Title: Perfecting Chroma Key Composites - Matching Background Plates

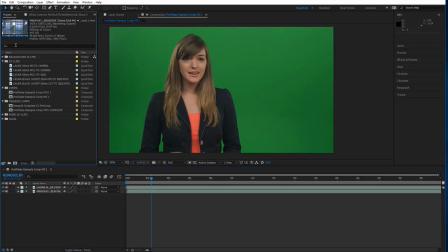First things first we'll go about getting a pretty basic simple key going. Now there's some more advanced ways we can go about keying in the future for more complicated or difficult composites but we're just going with a simple single pass key light key right now.
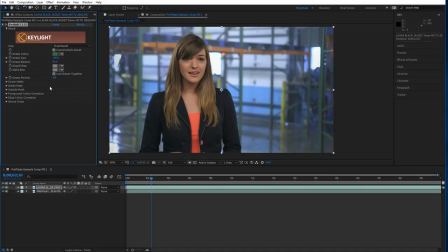Okay, so we've got it. We can see right away the composition matches pretty well.
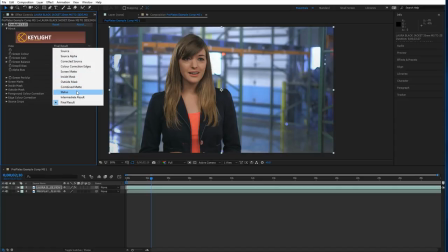I mean obviously these were shot to be used in this way so I would hope it matches.
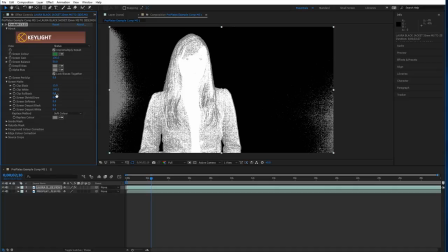We're going to go to the status view and we're going to clean up this key just a little bit. It's getting close to where we need it to be now.
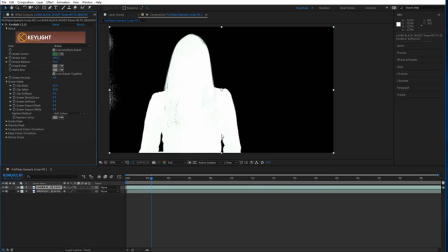There are some advanced techniques to make this key cleaner to retain more edge detail but I think for this example it's looking good.
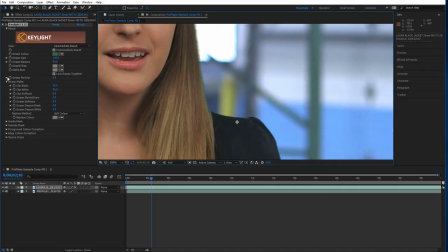We look at the edges here and we're going to go ahead and apply the screen pre-blur. Clean up some of these jaggies and then I'm going to shrink it back just a little bit.
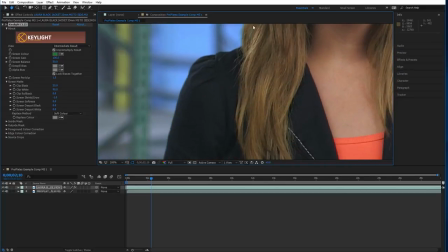We're looking at the intermediate result. Looks pretty clean.
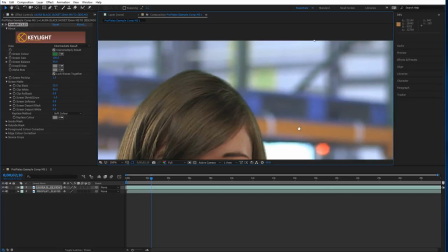We've got some green spill but once we go to the final result it gets cleaned up pretty well.
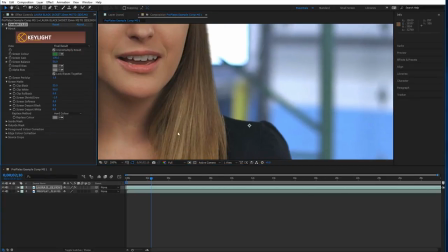One thing I'd like to go and do is to use the hard color replacement. It gives you a little bit less noise in some applications.
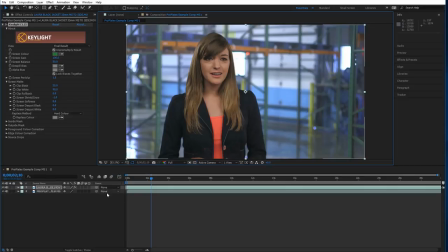So there we go we're looking pretty good the key is not looking bad at all we're going to move her over just a smidge there we go for
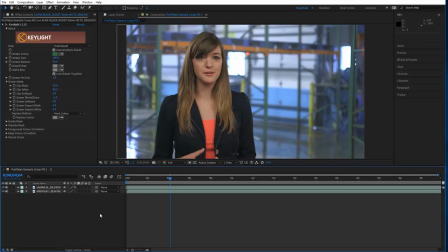compositions sake and okay we've got a decent looking key the compositions are matching in the foreground and the background plates lighting is matching but what I'm seeing though is that the color levels in the foreground image and the background image are a little bit off.
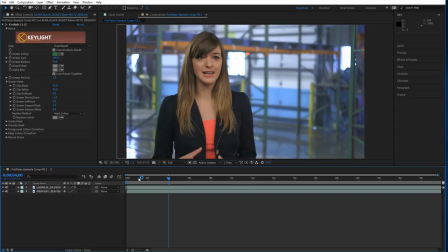And we really want to match all these things to get a really believable composite. First I want to touch up the background image. The background is looking a little low contrast and the first thing I'm going to want to do for this is I'm going to apply a levels correction.
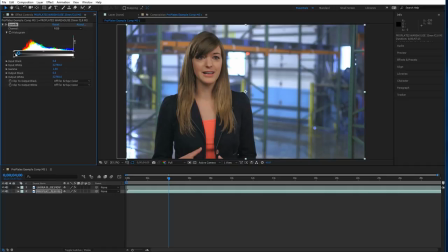A levels correction shows me right here we can see in the blacks there's a lot of space between true black and the blacks in the image.
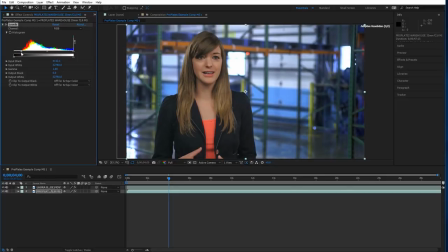So I'm going to bring it up a little bit. That's going to add some contrast back and that's going to deepen the blacks in our background a little. And that's looking good. I like that. Also I want to note that we're working in 16-bit here.
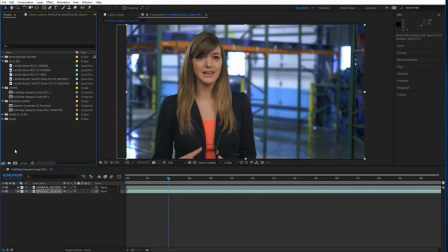When you're working with chroma keying it's best to give the renderer as much color depth information as we can. Even though the sources are 8-bit, the blending can be expanded to that 16-bit palette and that's going to be nice for us.
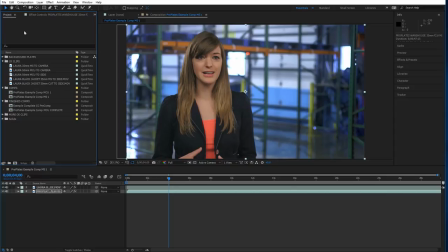So now we're going to go and take a look at the foreground here. It's a little bit flat looking.
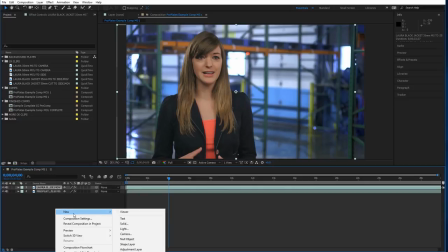We could add some contrast, so we'll do some basic color correction. So we'll go ahead and add an adjustment layer and effects.
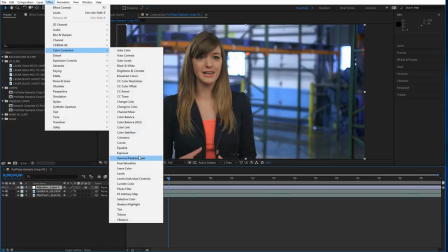Let's see, we'll add a curves adjustment and we'll add an exposure correction and I'll actually put that exposure first and I'm going to pump it up
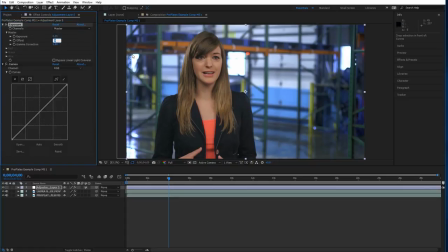maybe a quarter stop just to brighten up her face a little bit and I'm and I'm going to add a little bit of contrast here to keep
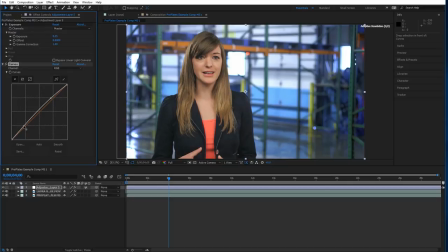the blacks nice and dark and just a little bit of boost in the upper mids to kind of bring her face out a little bit more. Do we need more exposure on the face? Maybe 0.35, maybe 0.35.
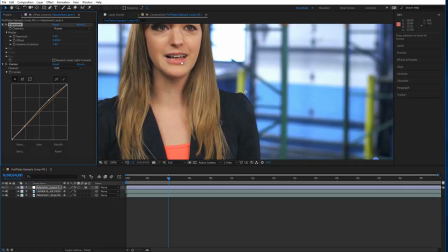That's looking, it's looking pretty good.
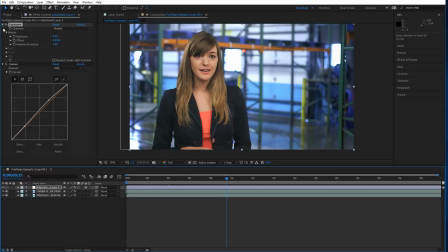Okay, so it's looking nice, but we brought the background exposure up unintentionally when we brought up the foreground exposure. So I'm going to go ahead and pre-compose the adjustment layer with the foreground layer to separate the foreground effects from the background.
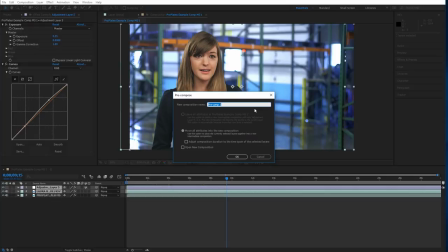We're going to pre-comp it and we'll just call it medium shot color correction pre-comp.
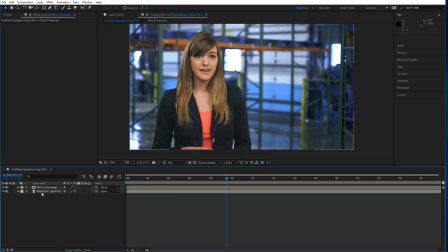So the background layer exposure goes back down to normal and it's looking pretty good. I think it's looking good in general. Maybe she's a little warmer than the background. The background's got a lot of cool tones so we go into that pre-comp and find those layers.
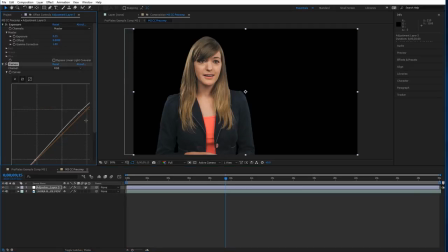Find the curve adjustment again and maybe just add a little bit of blue to cool it down a little,
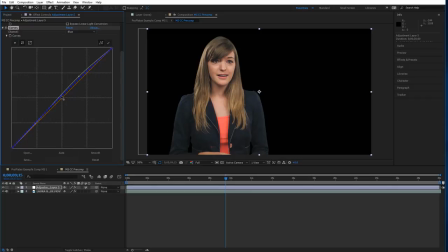and take a little bit of the reds out. And that's kind of cooled down the skin tones, taking a little bit of the warmth out.
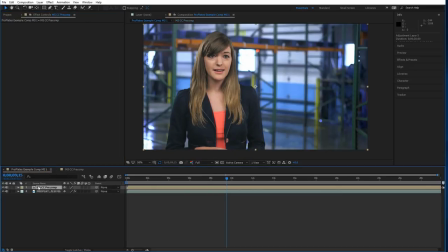She matches better now I think with the background. So that's looking good. Another thing I want to point out with these Pro Plates is the difference between using a still image you may have downloaded from the internet versus using actual video in your composite. If you look, you can see that we actually have some texture here in the background plate.
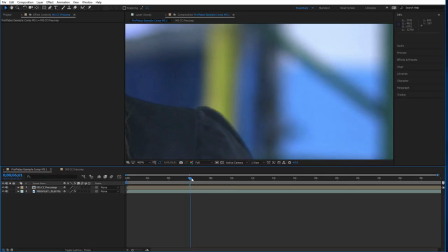It's actually video, not just a still, and the texture is moving. It has some grain or noise, and obviously there's a difference between grain and noise, but you can see the textures in here and in here so it's it's not overly clean which is something that
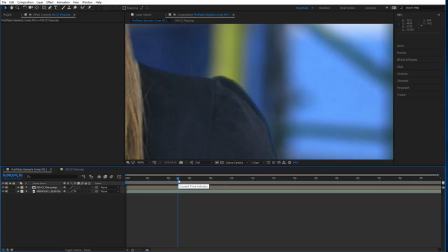really sells the image i think when you get the composite together
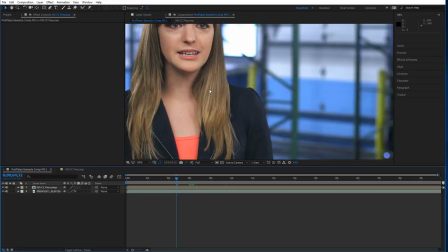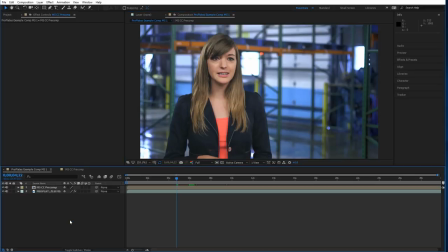okay so there we go that's going to be our our medium shot the great thing about pro plates is that you can get packages that will give you the option to do this medium shot and if you shot with two cameras and have a medium close-up or a close-up to punch
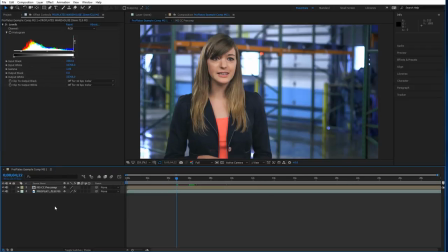into, well, we can do that too. So that's our medium shot. Let's look at the medium close-up. We have another comp here for the medium close-up.
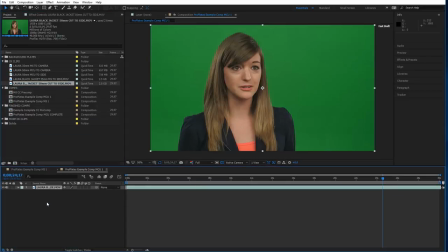So we'll grab the 50 millimeter shot of our talent. Obviously, it's a little tighter, so we want the background to correspond. We have a corresponding background clip. It's the 50 millimeter warehouse. So we'll drop it on.
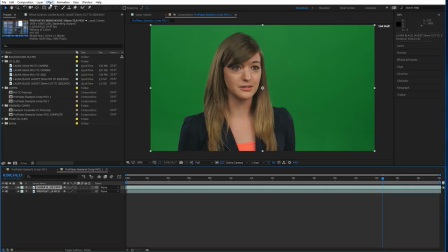And let's go ahead and apply the key again.
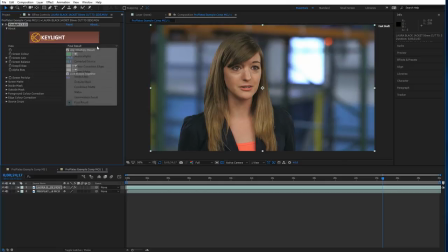We'll grab the green. We'll do this a little faster than the last time. Looking at the status.
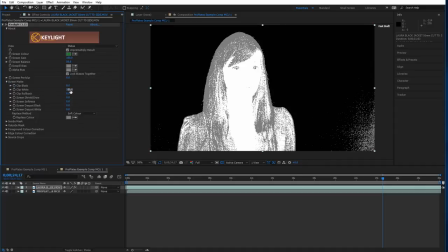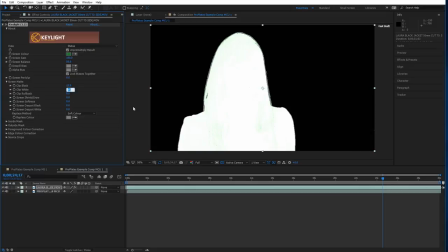Okay, it's not perfect, but close enough. Changing the color replacement method to hard color. and now we're going to look at the intermediate result so
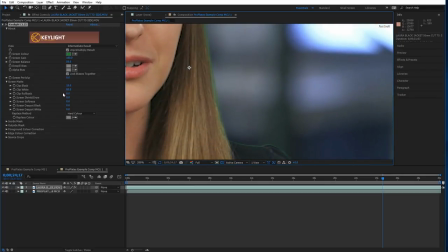we've got a little bit of green spill we're going to roll it back or shrink it down rather just a little bit negative one and then we're going
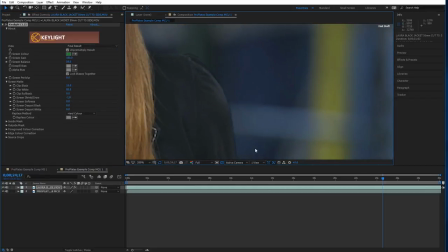to check out the final result looking at the edges and the edges look pretty
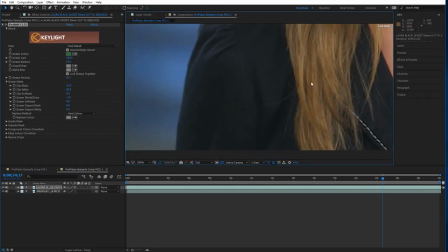good
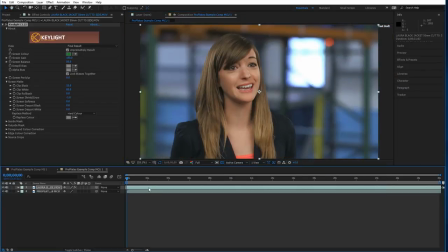well she's obviously pretty happy about it too okay so not bad at all and we've got a pretty decent looking key. We're going to go ahead and apply those. I'm just going to copy the levels correction from the media shot into the medium close-up.
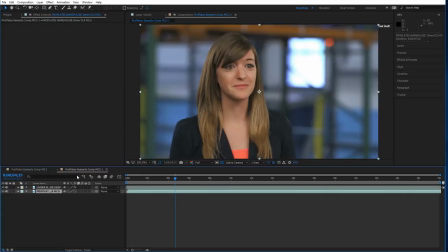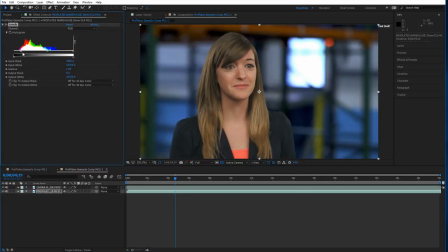It looks like we went a little overboard. We don't want to clip it past where the black information is, so I'll stretch it back out just a tiny bit. You can compare the backgrounds. I think maybe brighten this one up a little bit to match a little better.